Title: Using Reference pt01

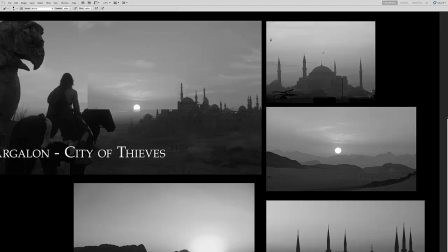4:10 Now, yeah, the director may say, you know, tone down the sun a little bit so it's not too stark, doesn't draw too much attention to itself. So we can just tone that down. But you can see how everything else starts feeling like in the right place.
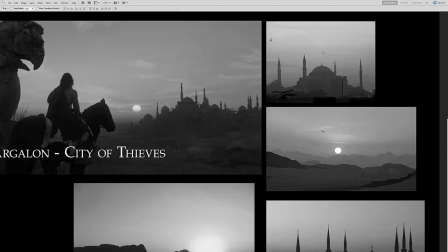4:28 And if you squint your eyes, there's very little difference between these two. So right there, we can cue off of this as our lighting reference.
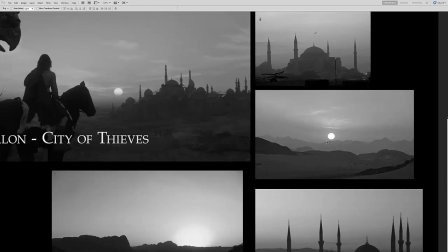4:37 You know, what and the amount of atmosphere actually in this photo reference is similar to the amount of atmosphere in this reference in the map painting.
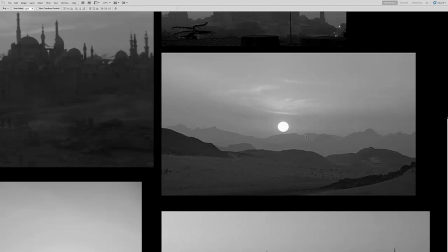4:48 So we know now, okay, this is the value of the mountains in the distance for a map painting.
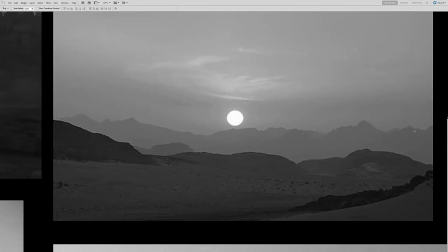4:55 We know we can see from this photo reference the amount of detail we see in the mountains in the distance is very, very subtle.
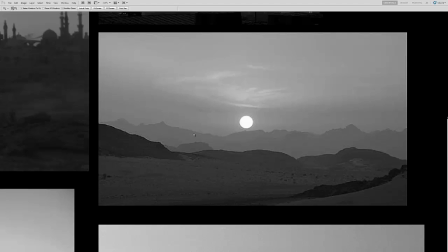5:04 We may not see it at all. The quality of this photo obviously has been shrunk down just to fit on this page, but we will be able to see, okay, how much detail do we see in that? What's the contrast between the light side of the faces, you know, getting a little bit of that sun compared to the shadow side? side.
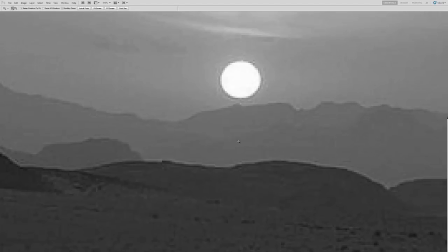5:23 Look at the value as this recedes between,
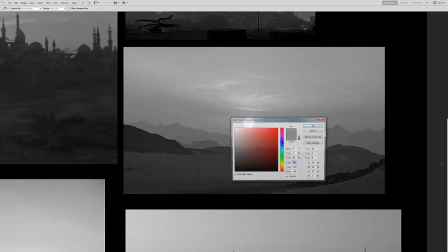5:27 let me just get a quick color here for you so you can see what I'm talking about.
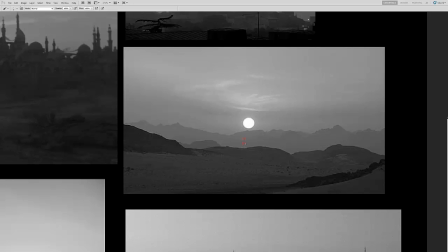5:37 The value between this mountain and that mountain, you can see a clear separation here.
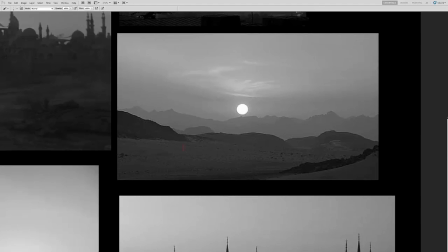5:46 So those are some of the cues that we may need. You have 1, 2, 3, 4, 5, and maybe even 6 different values as the atmosphere recedes into the distance.
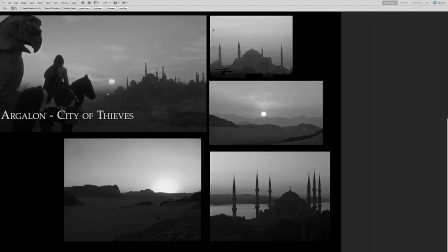6:02 And those are the cues that we want to take and put in our painting to add realism and depth,
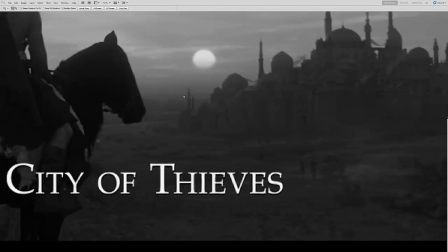6:09 as you can see it receding back into the horizon.
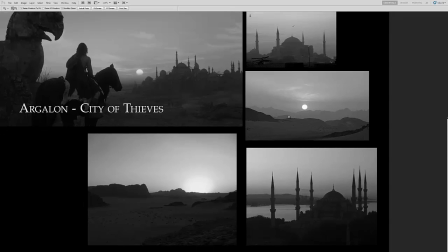6:16 So the other thing that we can take note of is also the value of the sand.
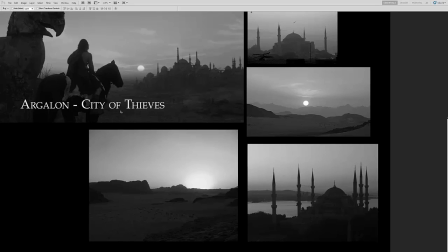6:23 Now in this one it seems to be a lot lighter than what we have in the matte painting.
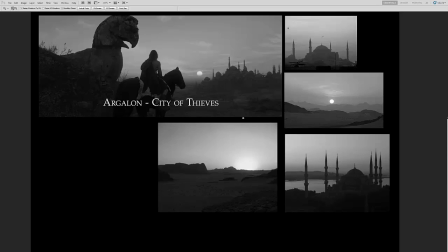6:29 Now that may be an artistic decision, it may be the director or art director that wants it to be darker, but it looks like in this photo reference we're a little closer to what we see in the matte painting.
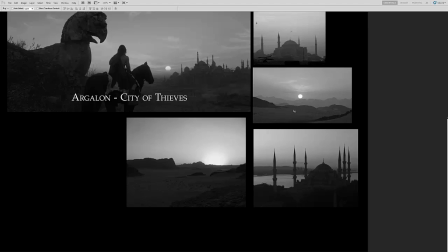6:41 So we can play around with it. You know, you can use this exposure and they may, you know, you come back and say, well, we want the ground a little bit darker. Just, you know, you can curve that down and we start getting to this realm and it starts feeling a little bit more like this.
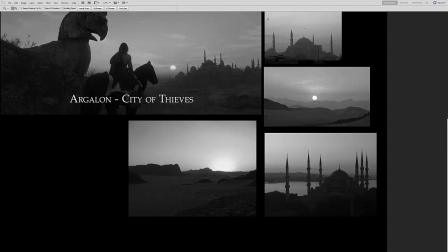6:56 So once we have our value structure down, it's not too hard to hit the color.
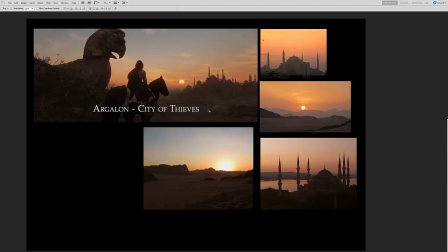7:01 Like you see, you know, the colors are very similar. The values, again, when we said the ground is a little different and that is also an artistic decision. Now, once your values are correct, you can push your colors to what you want to set in your painting,
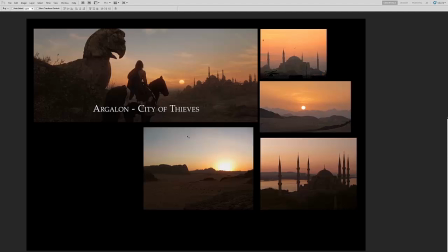7:16 whether it's a mood or what a concept art that was given to you or just the guidance from the art director or director.
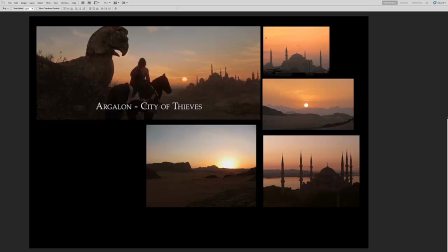7:26 So, the underlying structure of this resides in the value. If we hit the value right, the color will just come together a lot easier.